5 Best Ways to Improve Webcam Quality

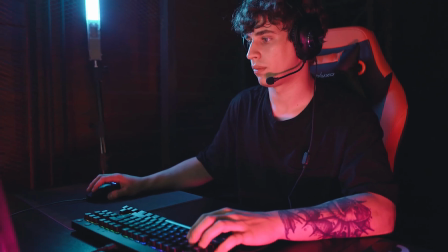0s
If you are trying to increase the overall quality of your stream or videos, having a great looking webcam can do just that.
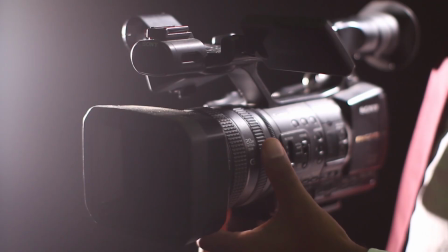5s
With a few simple adjustments to your setup and camera settings, you can greatly improve the overall quality of your webcam.
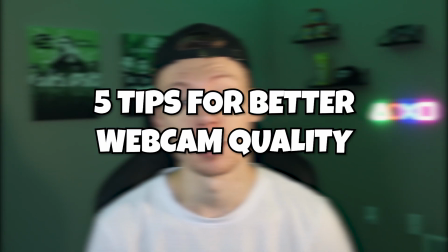10s
In this video, I'm about to give you 5 tips to make your webcam go from looking like this to looking more like this. Let's get started. Having a properly configured lighting setup is crucial for making your webcam look great.
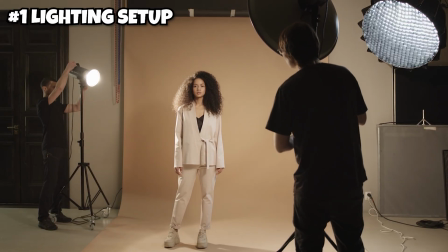21s
The best part is that you don't need an expensive or complicated lighting setup to make your webcam look a million times better. All you need is at least 2 lights. I'll leave a few of my recommendations in the description below if you want to check them out, including the light I'm using right now.
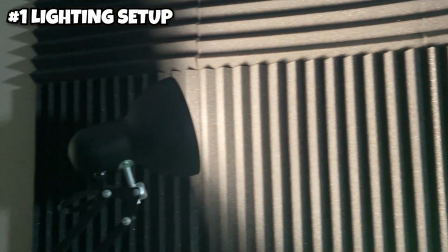32s
To get started, simply place them above eye level on each side of your camera so that they somewhat evenly light both sides of your face.
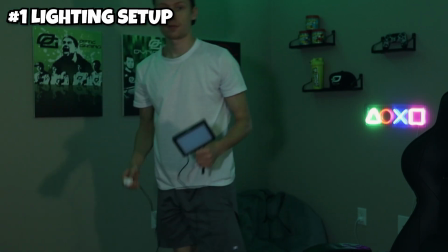39s
If you want to add a slightly more professional look to your setup, you can put a backlight behind you to separate you from the background even more. This is a really simple lighting setup that works for pretty much anybody in any space. Now let's talk about settings for your webcam.
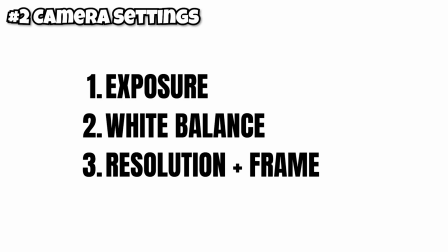51s
We'll keep it simple with just 3 settings that will make the biggest difference in the overall quality of your webcam.
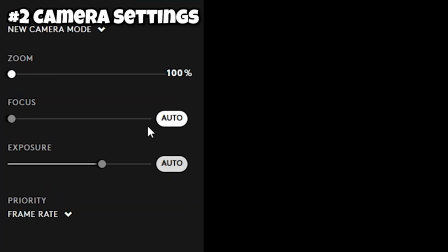55s
First, you want to adjust your exposure so that your webcam is nor too bright or too dark. I recommend turning off any auto exposure as it will cause fluctuations in quality, and that's not really what you want.
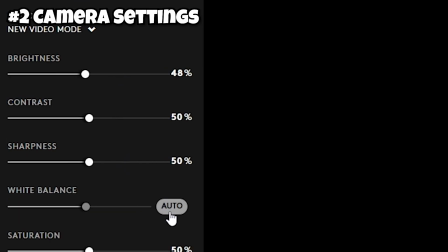65s
Second, adjust your white balance so that your colors are accurate and not too cool or too warm. You can use something such as a white background or a white card for this, or a piece of paper to get the white balanced, or you could even just go off of your skin tone,
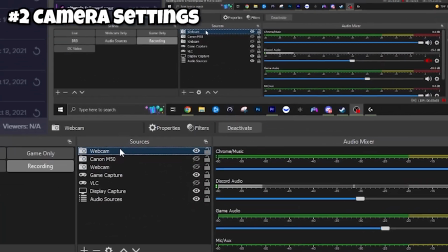78s
which is what I personally do. And finally, make sure that your camera is set to the proper resolution and also frame rate.
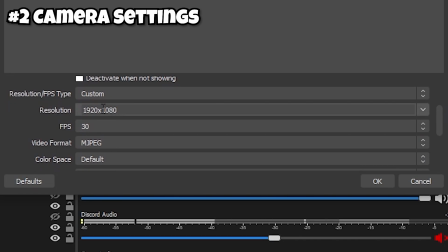83s
This is typically going to be either 720p or 1080p resolution with a frame rate of 30 or 60.
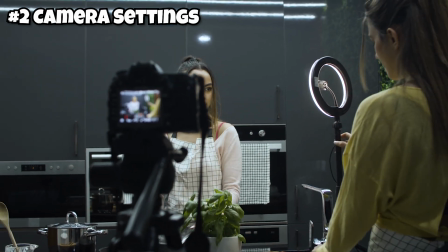89s
These settings will vary depending on your camera, but if possible, I recommend 1080p at 30 fps depending on your situation. But if possible, I recommend 1080p at 30 fps for most situations. Next up is color correction using filters.
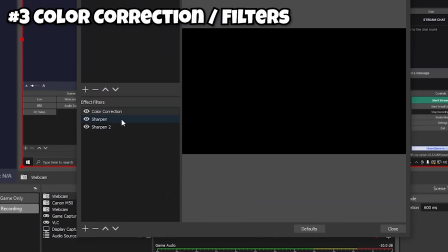102s
To do this, you simply want to right click on your webcam source, then add a color correction filter.
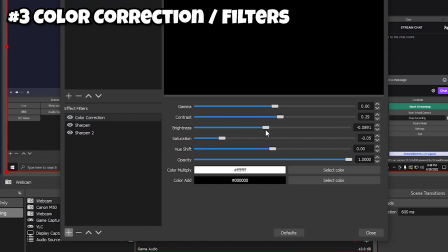106s
From here, you can play around with the brightness, contrast, and saturation, and whatever other settings you want to mess with to get the desired look from your camera.
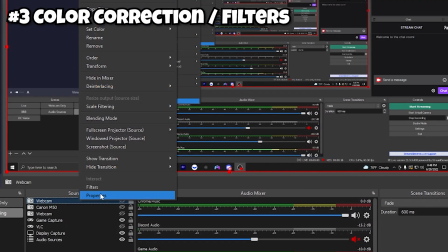113s
If you want to add even more clarity to your webcam, you can add a sharpness filter to your webcam.
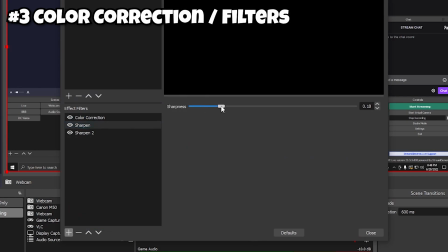117s
Be sure to not add too much or your image will look too sharp, but a touch of sharpness can really go a long way. When adjusted properly, you can really squeeze a lot of extra quality out of even the most mediocre webcams.
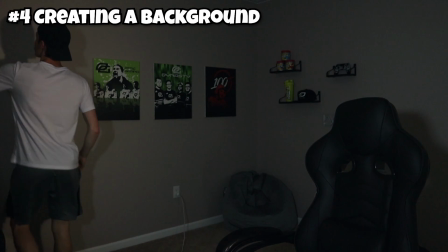128s
Creating a background is a great way to add depth and professionalism to your webcam. The easiest way to do this is by having a flat wall directly behind you.
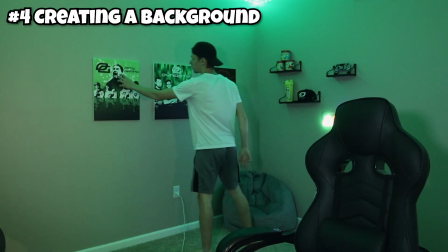135s
You may also want to position your camera so that it faces a corner, how I have mine. This allows you to add decor to 2 different walls and adds an extra feel of depth to the shot.
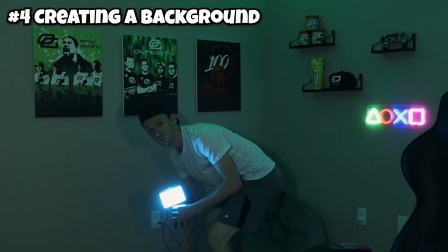142s
Feel free to also experiment with backlights to really highlight yourself in the video and make yourself stand out.
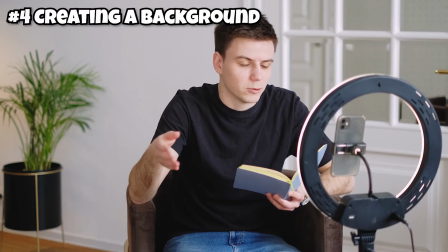147s
Creating a webcam background can be as simple as having a solid colored wall behind you, or as complex as having backlights, accent lights, and all kinds of decor of your choice.
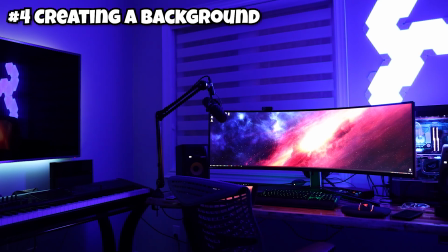155s
The important takeaway here is to have a clean looking professional background that really adds some character to your overall shot.
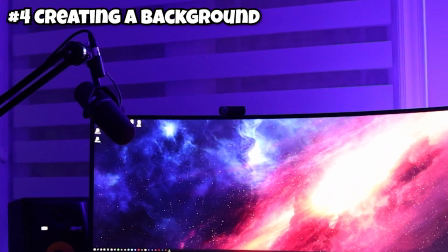161s
At the end of the day, webcams are pretty limited when it comes to the amount of quality that they can produce when compared to a real camera.
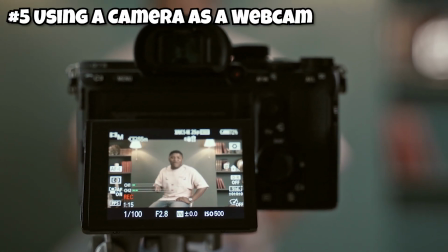167s
If you want your video to look truly professional, you should consider investing in a camera and the required accessories to use it as a webcam.
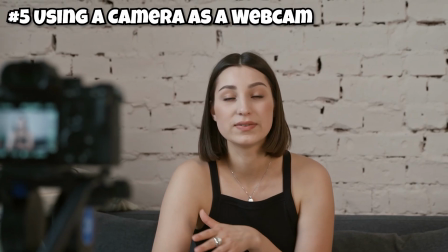173s
This is what I have done recently and has really made my quality go up a lot. This will not only give you a higher quality image to start with, but also many advanced settings within the camera itself,
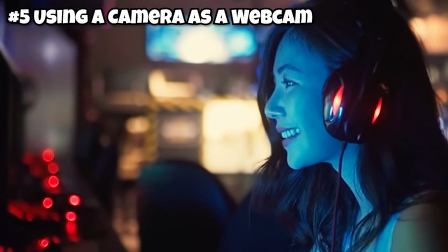181s
such as aperture, which can give you that nice blurred background effect that many top creators seem to have. I'll leave a few of the commonly used cameras that are used as webcams in the description, as well as the one I'm using right now in this video, and it's more of a budget option, so it might be one you're interested in. If you have the money to spend, it really is necessary if you want the best possible quality for your streams and video.